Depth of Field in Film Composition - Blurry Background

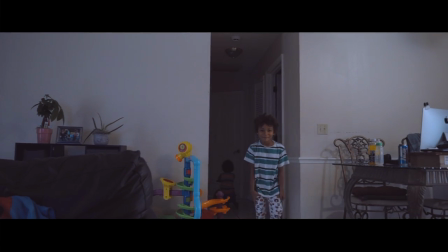(5:11)
by just um by just adjusting the aperture or let's
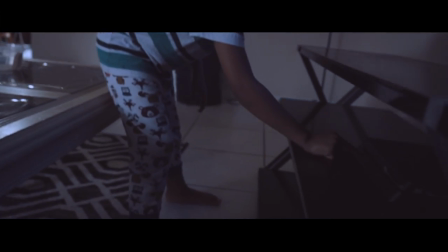(5:16)
just say um an actor enters a room right right they enter a room
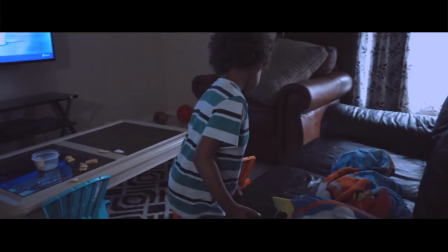(5:21)
and uh before they enter the room or while they enter the room
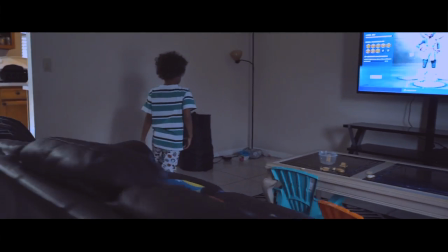(5:26)
you can see the door and you you can see the door right there but on the table
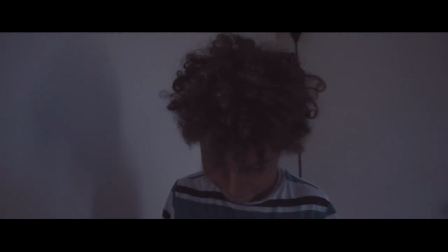(5:31)
there are keys on the table right there are keys on the table and you can see the actor enter the room but the keys are in focus so when they enter the room and
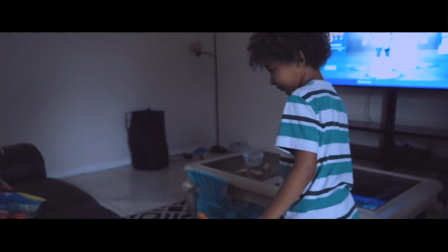(5:40)
they start searching around in the room without even saying anything or saying what they're looking for the filmmaker it
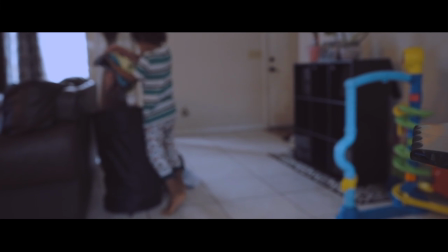(5:48)
has already explained that by focusing on the keys and everything else are blurred out
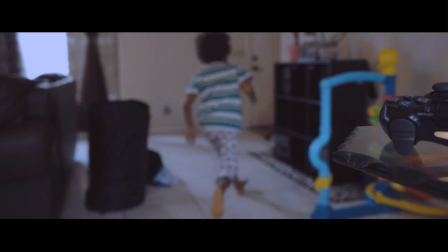(5:54)
they're gonna you know tell tell you that visually that this person is looking for the keys
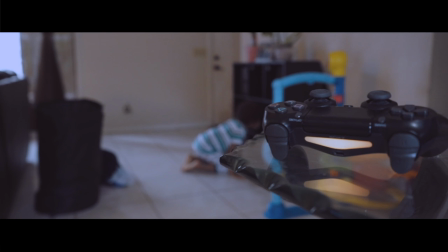(6:00)
so that's why it's important to kind of like uh control
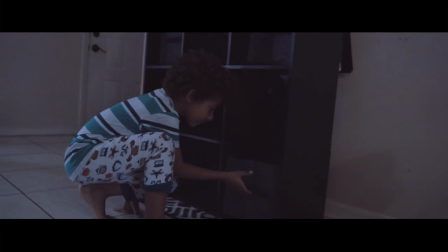(6:06)
what the audience focuses on because you move the story forward because
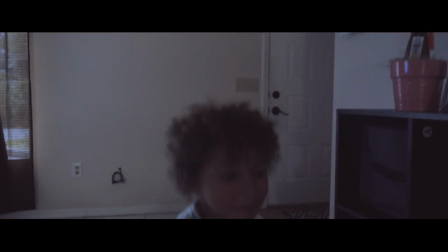(6:12)
you can visually tell the story without having to use dialogue to tell
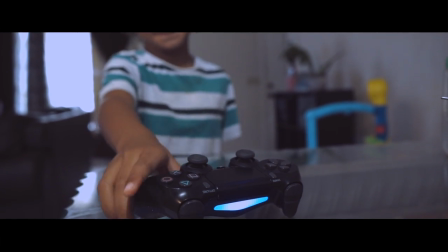(6:18)
the story you know like um okay like an actor says oh i'm tired
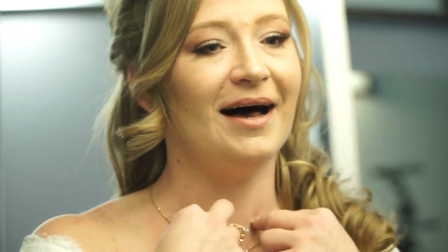(6:23)
man i'm tired it's better for the actor to act tired and to look tired
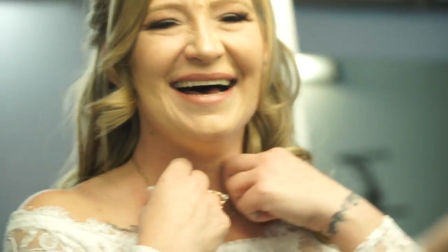(6:29)
than for them to tell you oh i'm tired so um that's what
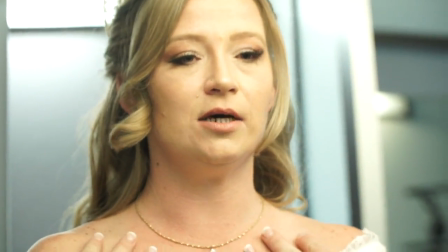(6:35)
the aperture does that's what the shallow death fulfilled is useful so you use
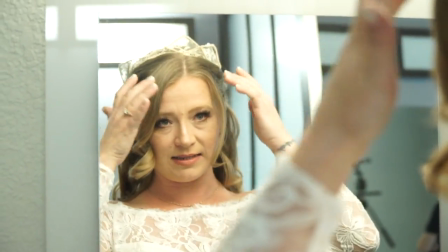(6:40)
it to visually tell a story because you control what the
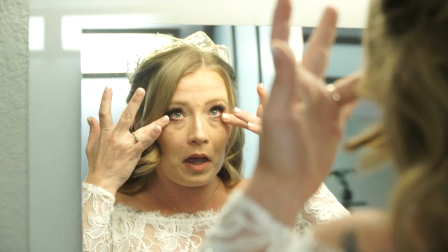(6:45)
viewers what the audience focus on without even using words or without you
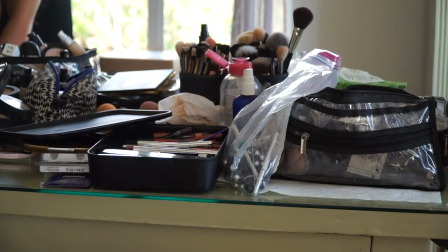(6:50)
know yeah without using much words you can just kind of say okay so right now just
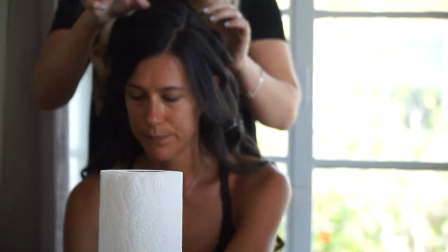(6:55)
focus on this because this is important in this story so like when I'm filming a
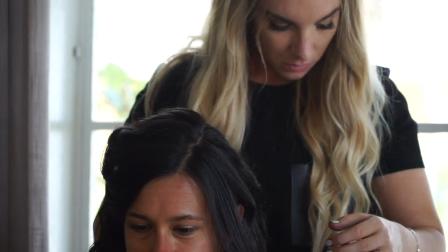(6:59)
wedding or if in the wedding film I'm focusing on one person like
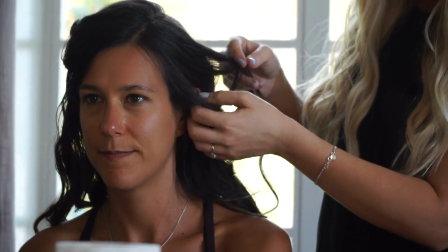(7:04)
they're all dressed the same they're doing makeup but i'm focusing only on one
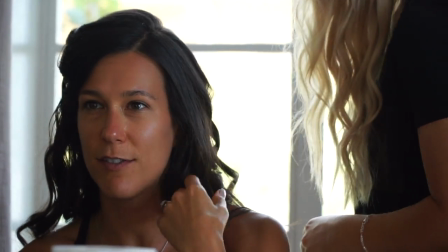(7:08)
person the most or one person or these five girls here all
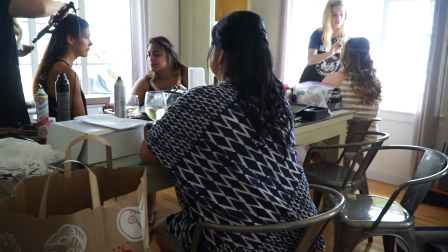(7:13)
doing makeup or all walking but only the person that's kind of like closer to the camera and in the center is in focus and the other women
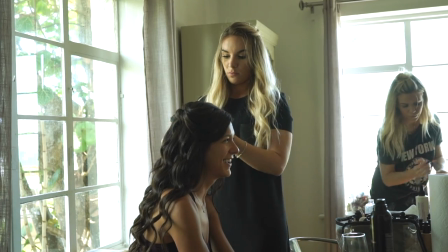(7:21)
walking are just a little bit in focus it's it's gonna tell you right it's gonna it's a giveaway right it's gonna tell you like this girl
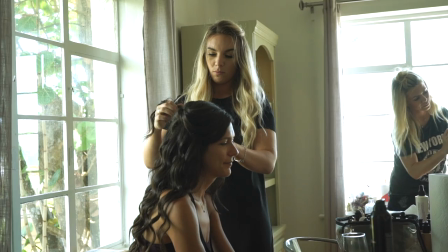(7:30)
is probably the bride or she's important to um this wedding film right
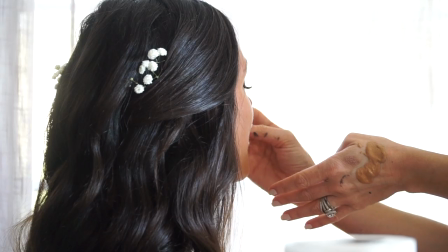(7:34)
so sometimes it might be the bride sister or the maid of honor stuff like that so
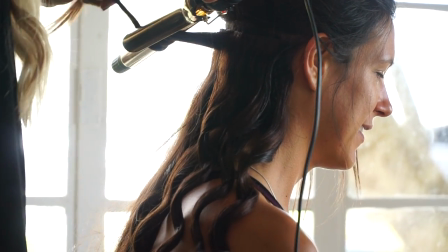(7:39)
just by me um using the shallow depth of field kind of like just
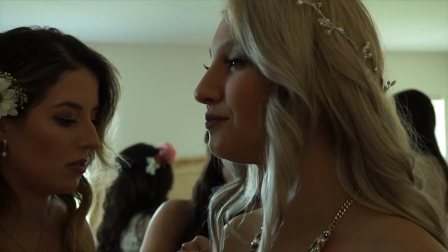(7:44)
focusing uh on this person and um putting the other people
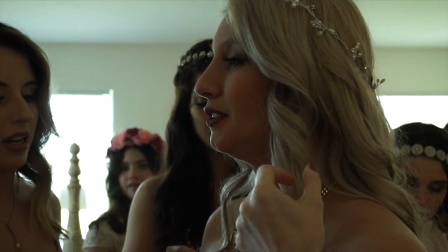(7:49)
out of focus a little bit will tell you that okay this person is important to
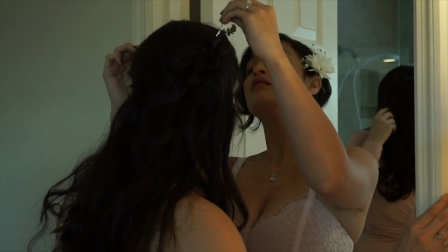(7:54)
this film so that's how you can use the shallow depth of field
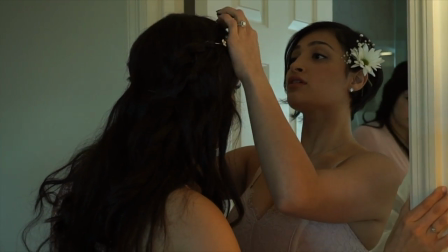(7:59)
to uh you know move a story forward and make it more
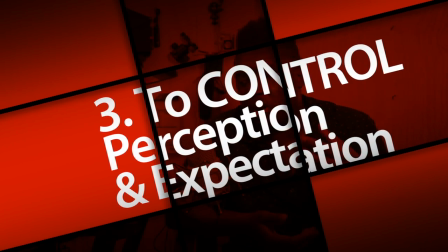(8:04)
cinematic when you control what the audience look at it's easier to tell a
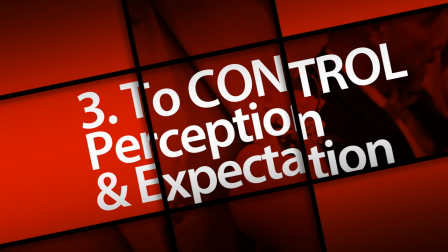(8:09)
story that means you are they're locked into the story you have them engaged in the
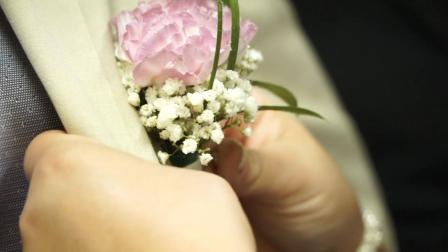(8:15)
story you know so it's always it's important that you um you know that
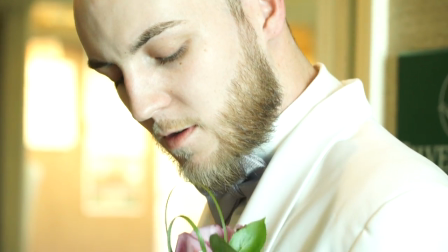(8:21)
you use this technique to your advantage um because once you control uh
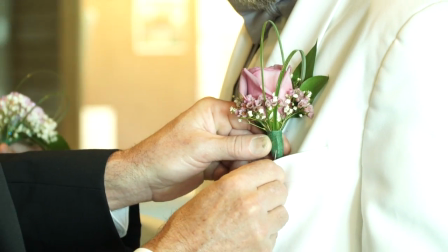(8:27)
the narrative you control the outcome once you control the perception then
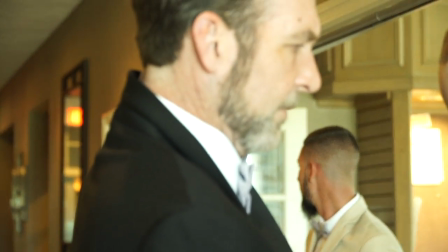(8:33)
you you you know that's all a film is about it's it's
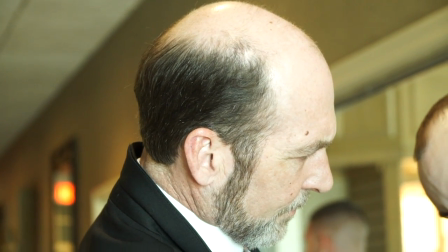(8:38)
all about like you know keeping people engaged and keeping keeping them you know
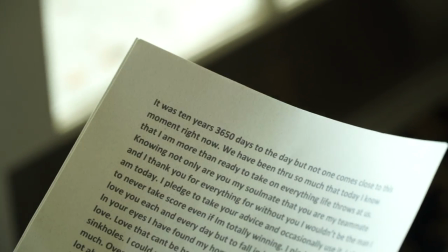(8:43)
hooked to the movie so the best thing to do is to control
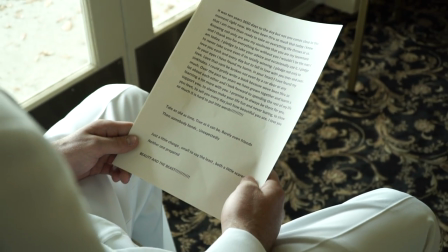(8:48)
what they look at because um when you control what they look at you are controlling
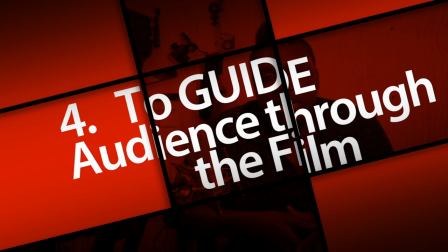(8:53)
them and guiding them through the movie right so yeah unless like certain movies whereby they're meant to like confuse the audience you can do
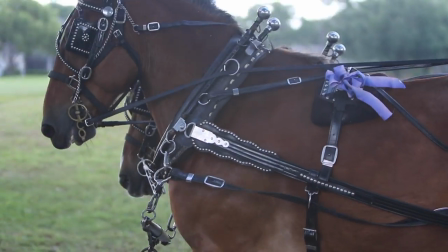(9:02)
that as well with the shallow death of field like um uh somebody can they could be a room of five people and then a detective can walk in and
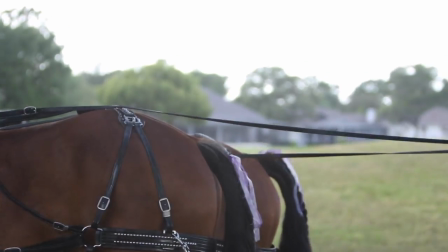(9:10)
be like there's a killer among us in this room and
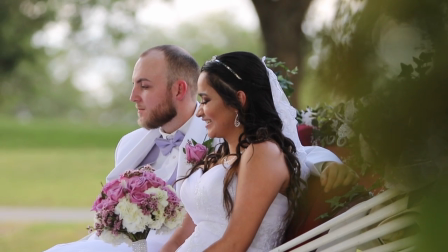(9:15)
then the camera focuses on one person and blurs out the other people you
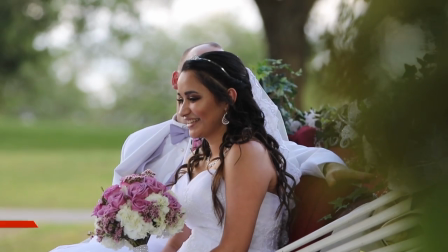(9:19)
can kind of start suspecting that person to begin with just because the camera
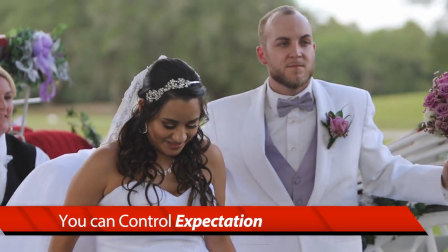(9:24)
focused on that person first you can be like oh there's something sketchy i i knew
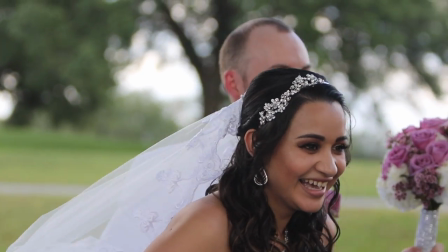(9:29)
it it was it's this guy you know it's this guy he's definitely the killer you know and then they're gonna reveal later that he's the killer oh that's what you
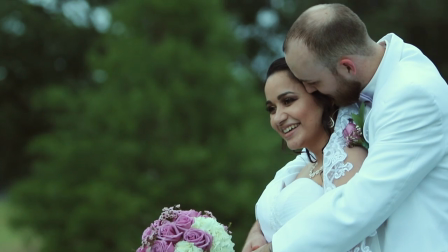(9:37)
think but maybe the filmmaker did that focused on that person to kind of like throw you off and that person is not even
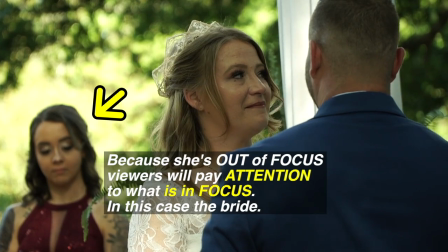(9:46)
close to who did the crime or whatever so you can kind of fool
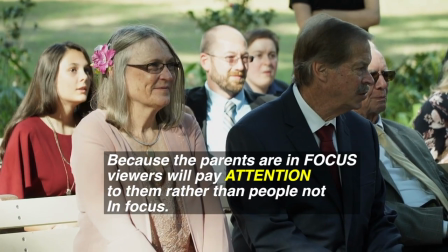(9:51)
your audience because you are controlling them psychologically by what they're viewing
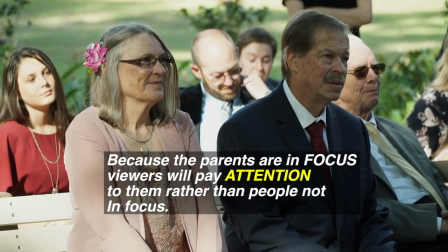(9:56)
you know what i mean so if you control what the audience focus on and look at you control the film
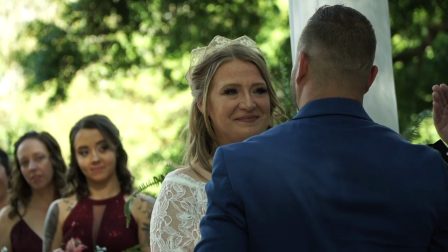(10:01)
so that's why shallow death fulfilled um that's
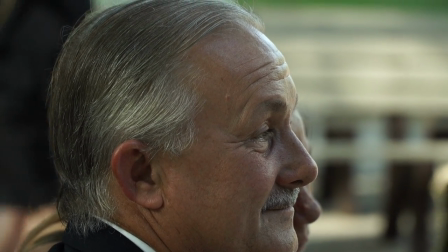(10:06)
why it's good to use it because it controls your film you can control your audience and once you control the audience once you win them over
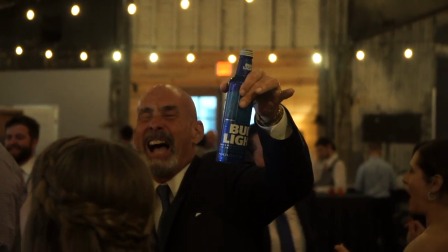(10:14)
like you know it's then you then you got it right then you got it you got the source right there some people just use it because they
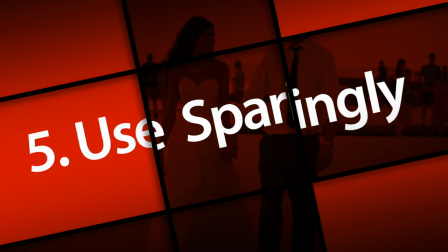(10:22)
think oh it looks cute you know the background is blurry i want to bulk
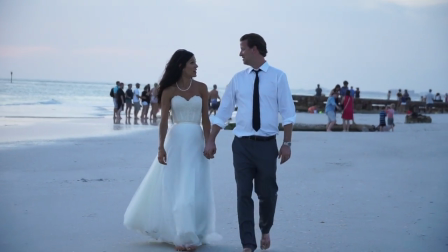(10:27)
hair blah blah blah but honestly you need to have a reason to
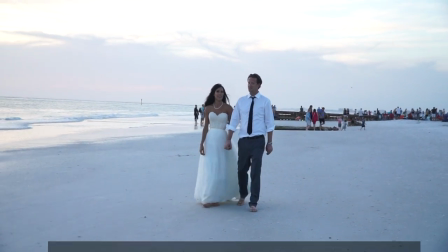(10:32)
use this technique you know especially if you're filming like a
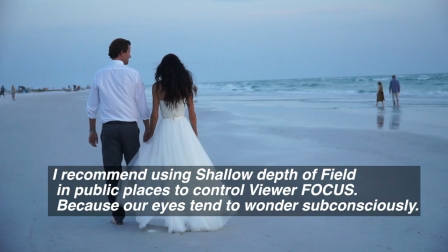(10:37)
feature film or just like a short film something where you need to control the audience
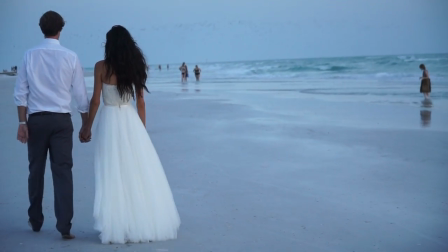(10:42)
and keep them engaged you need to use this sparingly you need to use this
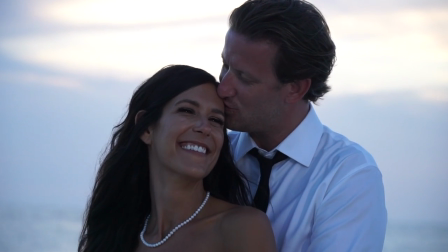(10:47)
um you know careful because if you
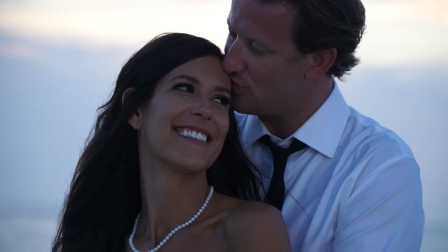(10:52)
just start throwing around using these techniques just to just cause you can do it just because
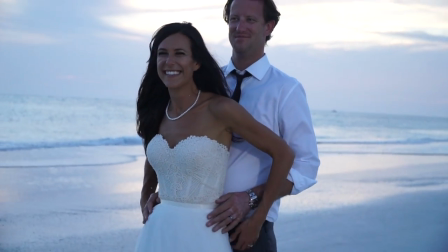(10:57)
your your lens is 1.2 you think okay i'm gonna use this because you know
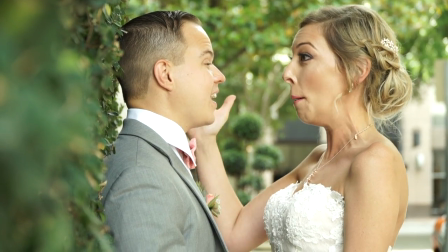(11:03)
it's gonna look blurry but if it doesn't make any sense then you're focusing on the wrong things and blah blah blah there's no point of using it so you need to use it if it
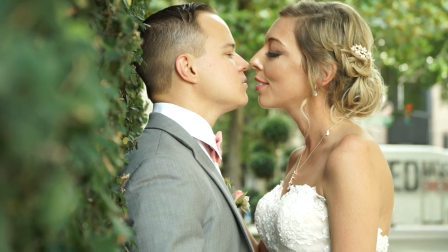(11:11)
makes sense and you need to use it to move your story forward because that's the reason anyway of
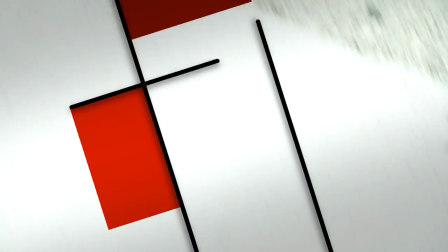(11:20)
using it so you can move the story forward right in conclusion that's
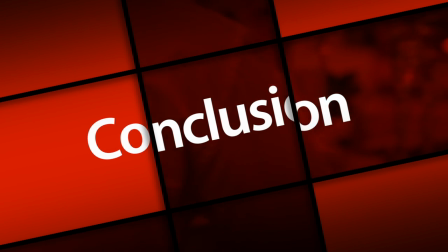(11:27)
how you use a shallow death fulfilled you use it to control
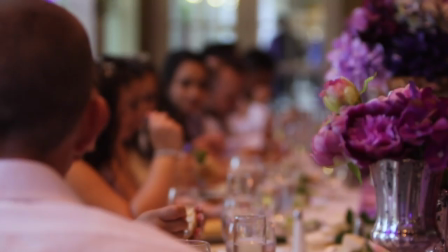(11:33)
what your audience focus on to control what your audience look at and um think
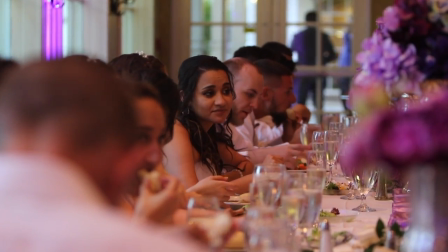(11:38)
about right and uh yeah so they're gonna you know know it's something important it
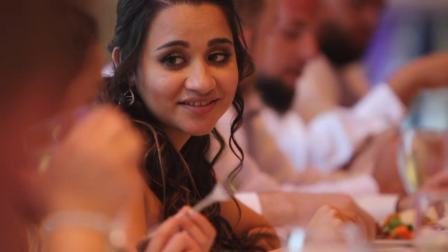(11:45)
means something to the story when you uh focus on that thing so that's how
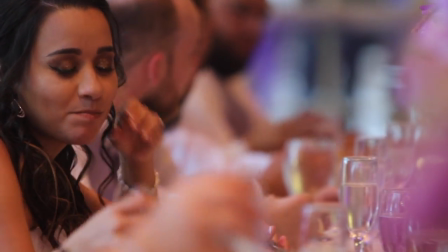(11:50)
um you use it to make your films more cinematic i think um
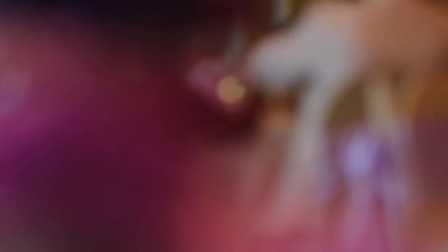(11:55)
that's all i have to say you know hopefully you know how to use your camera manually and um yeah i mean you can achieve this look without having the camera without using it manually but it's better if you use it manually that's what that does it just helps you move your story forward and um you know control what your audience focus on and it's very important that you control what they focus on because uh you know because your story depends on it you know it depends on you um controlling them and you know telling them okay look here look there do this do that because you're guiding them through the movie so that's about that guys hopefully you guys enjoyed um this video and um stay tuned for more videos in this series and hopefully i uh made some sense and um this content was valuable to you guys and And if so, make sure you subscribe to the channel right there. Make sure you guys subscribe to the channel. And make sure you smash the like button if you found this information to be useful. Okay, guys. So, it's your boy Francis. And I'll catch you in the next one. And make sure you watch all the other videos in this series. Links will be down below.